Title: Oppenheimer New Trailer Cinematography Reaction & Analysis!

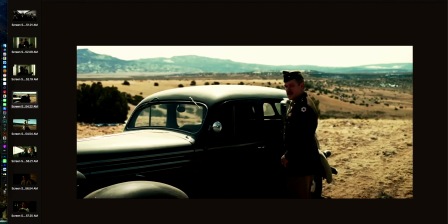243s
And it illuminates kind of an outline of what's important in your frame, but it's called shooting shadow side because really the action, the emotion, him getting into the door here is in a shadow area.
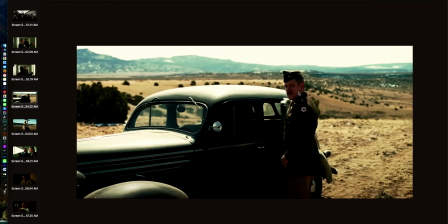259s
Himself, the majority of his body is draped in shadow here. And the expression on his face is in the shadow side of the frame. And so if you kind of think about it, the sun is like up here and it's coming down at an angle,
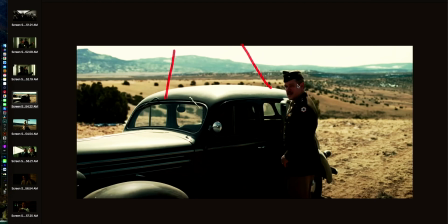276s
but it's creating the shadow, and you're shooting into the shadows. You're not shooting with the shadows. It creates better lighting when you're shooting outside, when you're shooting in direct sunlight. And that's just kind of a lesson that can be learned because we don't think about that when we look at a frame like this, but you have to be intentional with where you're pointing the camera and where the sun is when you're shooting in an environment such as the desert or in New
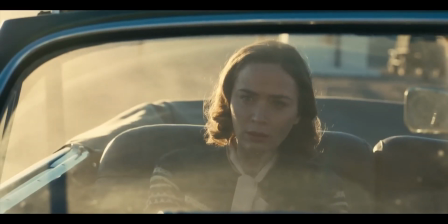301s
Mexico.
Build a town, build it fast.
This is also a really good shot for depth.
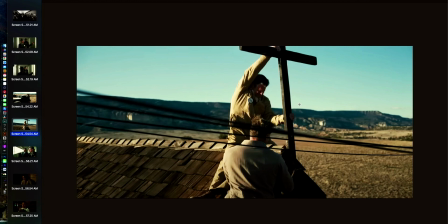308s
And, you know, sometimes when it's a really quick moment, he's like, let's quickly build a town, right? And they're building like this cross. They're putting up the little, you know, church. So you got these two guys. It's kind of the middle of the frame. And you have this top of the roof that has some nice leading lines.
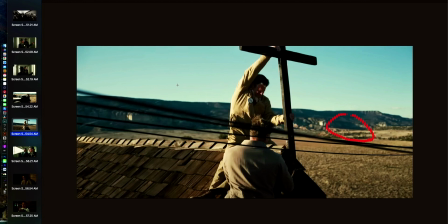325s
And you have the background, distant, you know, hills and mountain area, and just the ground in the desert. But the cool thing is, in order to motivate kind of this construction idea, not only are they putting the cross in, but you can see they've run power out there, and they're also using it to create a foreground.
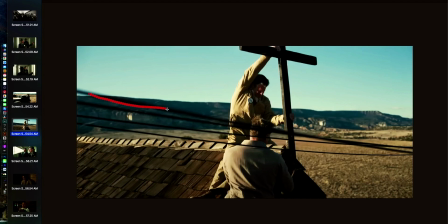344s
So although they have, you know, two layers, you got them, the roof, and then the background, you also have a third layer, which is close to the camera, of these power lines. And it kind of just cuts right through the middle of the frame. For some people seeing that, they may be like, oh, it's drawing too much attention.
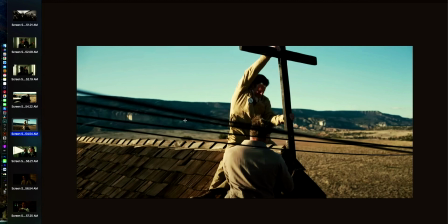360s
It's creating itself too much space in the frame for something that's unimportant. But really what it's doing is you can clearly see the action. You can clearly see the characters putting this cross up, but it's creating that 3 layers of depth. And it's also telling a story itself by there's also electricity run into this town as they are building, not just the buildings, but the infrastructure of electricity and plumbing and all of that.
How about because this is the most important thing to ever happen in the history of the world?
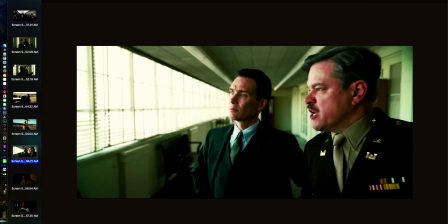391s
This is a moment in the trailer that I just thought was brilliant. And I think I'm just going to be giving Cillian Murphy as many flowers as possible, because honestly, I don't think I have seen acting quite this interesting before.
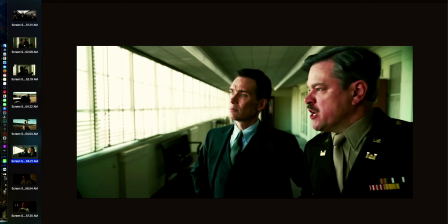405s
In one moment, you have Matt Damon sitting here as this character, screaming at the guy that they're both looking at, right? Off camera. So we have one actor who is projecting a very specific emotion, which is extreme anger.
You must understand what's going on here.
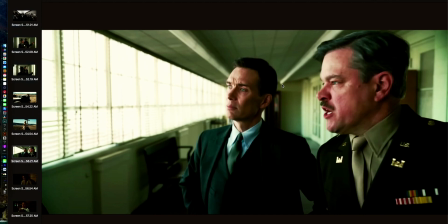424s
And then right next to him, you have Cillian Murphy, who is presenting the persona and the energy of Robert Oppenheimer. And he is doing something completely different. Instead of freaking out or showing, you know, some kind of impassion to match the level of Matt Damon in this scene, Cillian is kind of sitting here almost in thought and almost in emotion. There's this moment where he's looking at the guy that Matt Damon's yelling at, and then he kind of looks down, like he's almost thinking and doing equations in his head. He's almost exploring. He's almost somewhere else mentally, which is very consistent with who Robert Oppenheimer was. And I think in this moment in the trailer, it shone through the most.
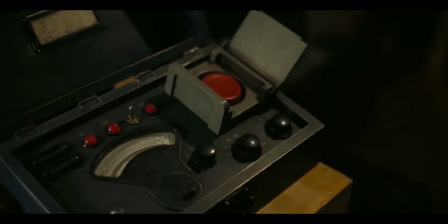471s
And it was just very interesting to me. I thought I'd point that out.
We destroy the world. Chances are near zero.
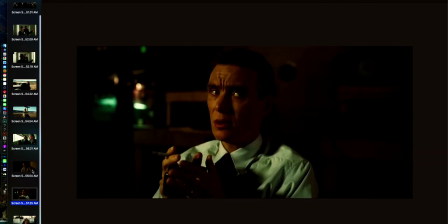478s
Next, I just want to show these two scenes because this is a good example of how to set up in a dark environment.
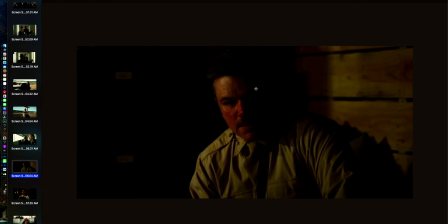485s
Traditionally, you want your subject to be brighter than what's behind them.
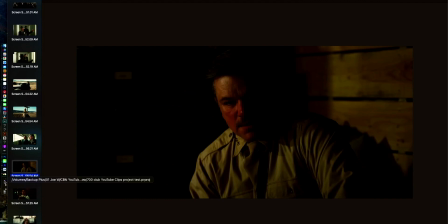490s
So, and when you're in a bright environment, you can do that vice versa. You can have the background brighter than the person that is the subject. But since they're in kind of this bunker or this dark room, you have Matt Damon, his shirt, everything kind of pops against this really dark cabinet area.
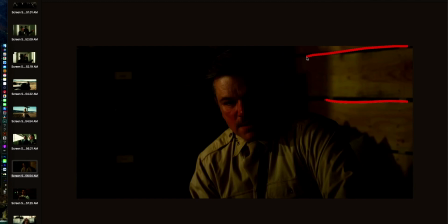508s
And the only thing that kind of matches are these leading line boards that kind of present the same color tone as, you know, his shirt. So it kind of matches, but it's also kind of cool that the exposure, the lighting for these boards is on this side of the frame,
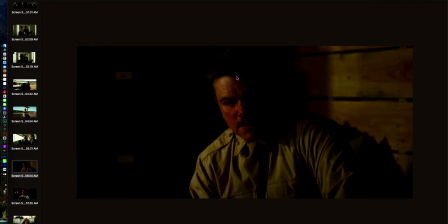523s
whereas, you know, on the other side of the frame, you have the exposure on Matt Damon's face. So like in the background, dark, bright, and on the foreground, bright, dark. I kind of like that contrast, that back and forth. And then the other shot here, the same situation.
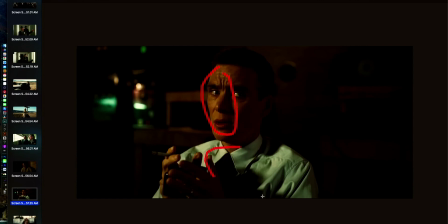543s
You know, Cillian Murphy is more exposed, his shirt and his face, than the background that he's around. There's just a few little leading lines here that kind of point you towards the center where he's sitting. But the other thing I wanted to mention is the color difference. So they gave a warm kind of like old tungsten light bulb glow on their faces,
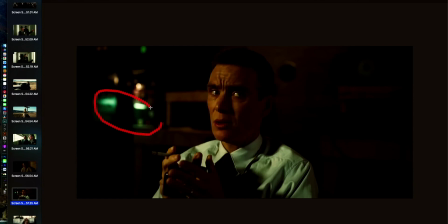563s
but there's like a pop of this teal color over here, and I just think it matches well, like a color difference off camera to the color that is being placed temperature wise on his face. I love color difference in frames.
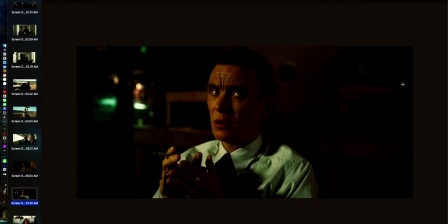578s
You also see a touch of that teal color up here in the corner. So I just like color difference in images. I think it creates dynamic depth, and it also is just more interesting and balanced aesthetic. That's happening, isn't it?
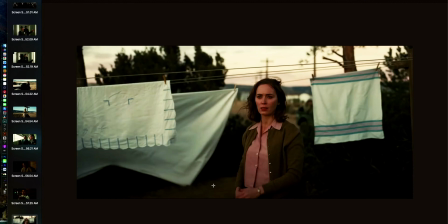596s
The final shot I wanted to explore here is very simple, but if you pay attention, almost everything has intentionality behind it. And this shot definitely does, because, you know, when you're shooting people putting up laundry, typically, and, you know, usually they're going to turn around and see someone has approached them and they're coming to talk to them, you know, or something is stalking them, like in The Conjuring, right?
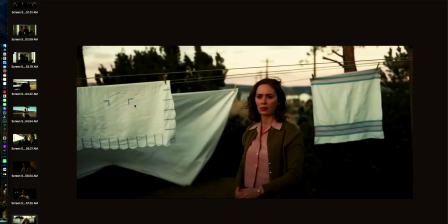623s
But how you frame it, typically you might have them putting up laundry and they're kind of positioned here, and, you know, they're standing here and they turn around and they're looking here,
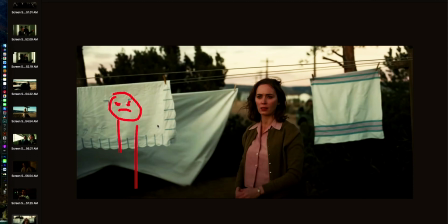636s
and their background tends to be this little white sheet or clothes that they're hanging up. Well, in this case, they decided to have, you know, sheet, sheet, sheet, and they placed her right where there's depth.
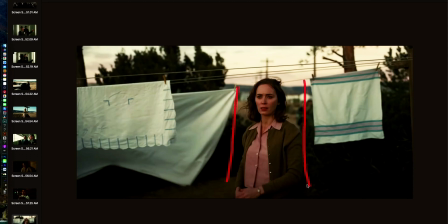655s
So it creates this frame between the lines and the sheets. She has this depth of environment and the mountains behind her. And it's just interesting where you place it. She's also sitting on the golden ratio, which is a little bit smaller than the typical rule of thirds.
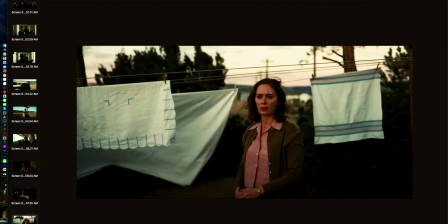674s
So it's just more centered up. And there's just a lot of depth here, because it doesn't stop with a sheet being behind her head. It keeps going far past the clothesline, and you can see the environment. And I just think, as far as blocking, as far as creating a frame within a frame almost, this is an interesting way to do it. And it's nothing fancy. All it is choosing to say, hey, Emily, when you turn around, make sure your feet land here. And the camera guy, let's just move the camera over just a foot or two to make sure that we get this kind of framing, to make sure that she lands to where her background directly behind her is not just a sheet, but rather the sheets are creating this frame around her. And I think it's beautiful. I think it's very well done, and it's intentional and it's thoughtful. And you too can learn to be thoughtful and intentional with your footage as well. If you can look at stuff like this, learn from it, take notes mentally, enjoy it, and implement it yourself.